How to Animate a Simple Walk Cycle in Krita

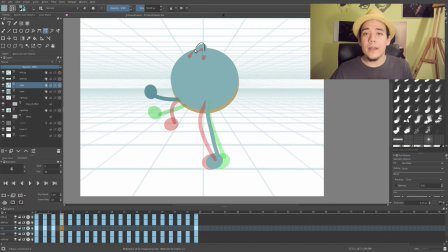10:50 So I'm gonna do this whole process of it and I will just follow the
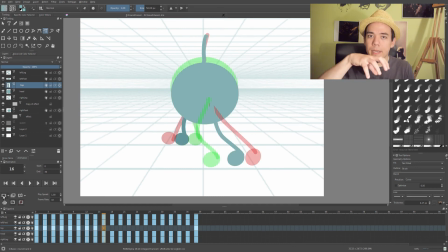10:56 movement of the head how it's bouncing and try to make this
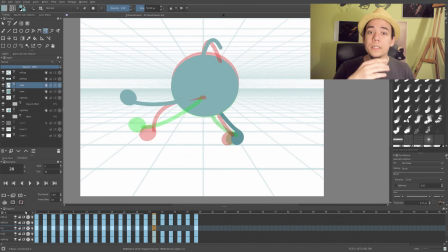11:01 little antenna bounce with the body to create this nice and
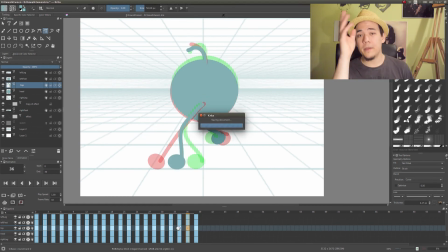11:06 smooth movement of it and it will just flop on each side of his head of the head so it's not that generic so and now when we have
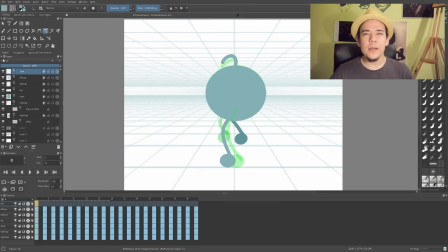11:16 like all these things I would maybe add one little detail to this
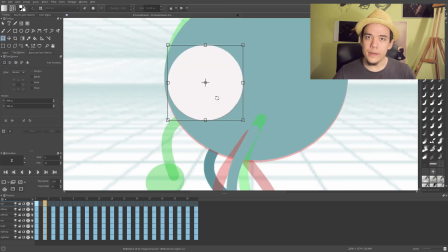11:21 character you know just an eye or something so I'm gonna create an eye with the ellipse tool
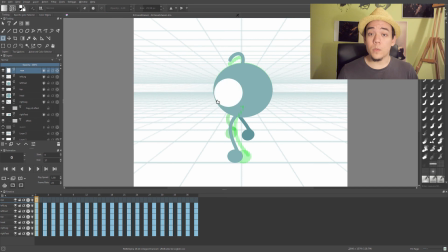11:26 again I would just fill it with white color and then I
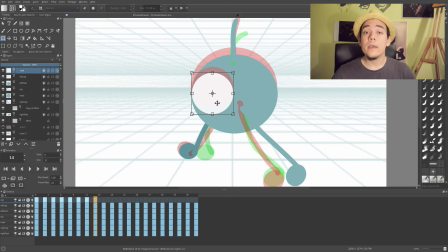11:31 do just a new layer for the eye as well and just
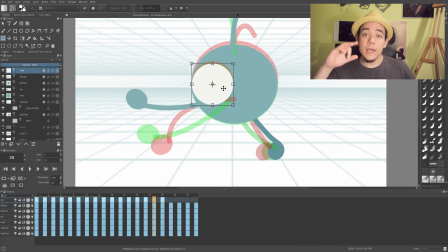11:36 animate it with the body so it goes with the body up and down up and down just
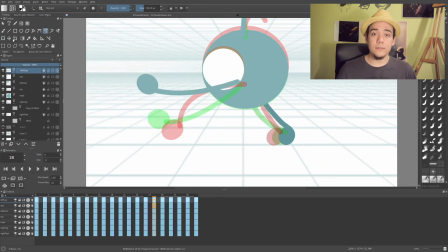11:41 really really simple just follow the head through all the frames I've made and
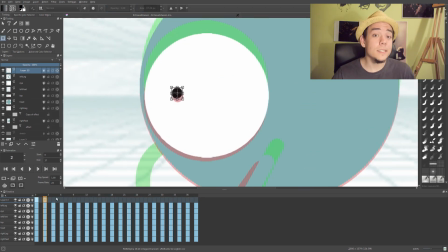11:46 fill it up with these translations now when I'm finished with
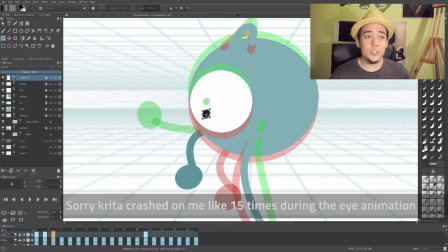11:51 the eye I will just have to add the pupil to it so just create a pupil and with the pupil you can go a little bit crazier you know
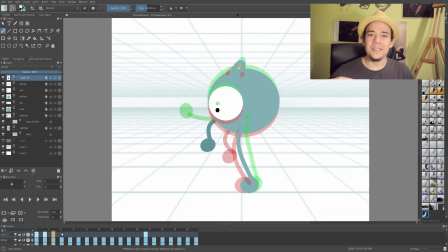11:59 I'm just like making these really big motions with the gravity of the head how it goes up and down so it's like following the
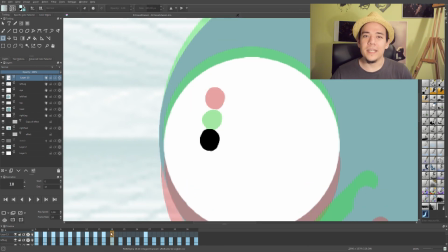12:08 against motion to make it look like you know that the actual movement of the
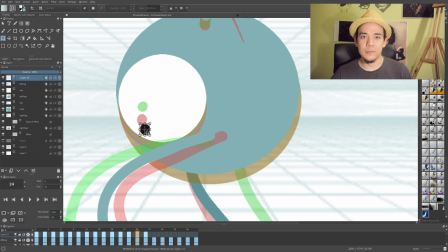12:14 body is kind of affecting the pupil and when I'm I'm finished with these,
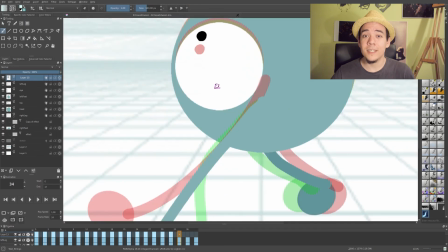12:20 the animation is over and if you get to this point,
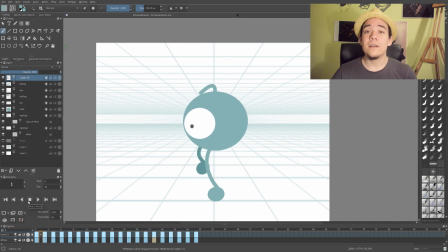12:25 congrats your first walk cycle animation is over. Okay I hope you liked this video, thanks for watching and see you next time.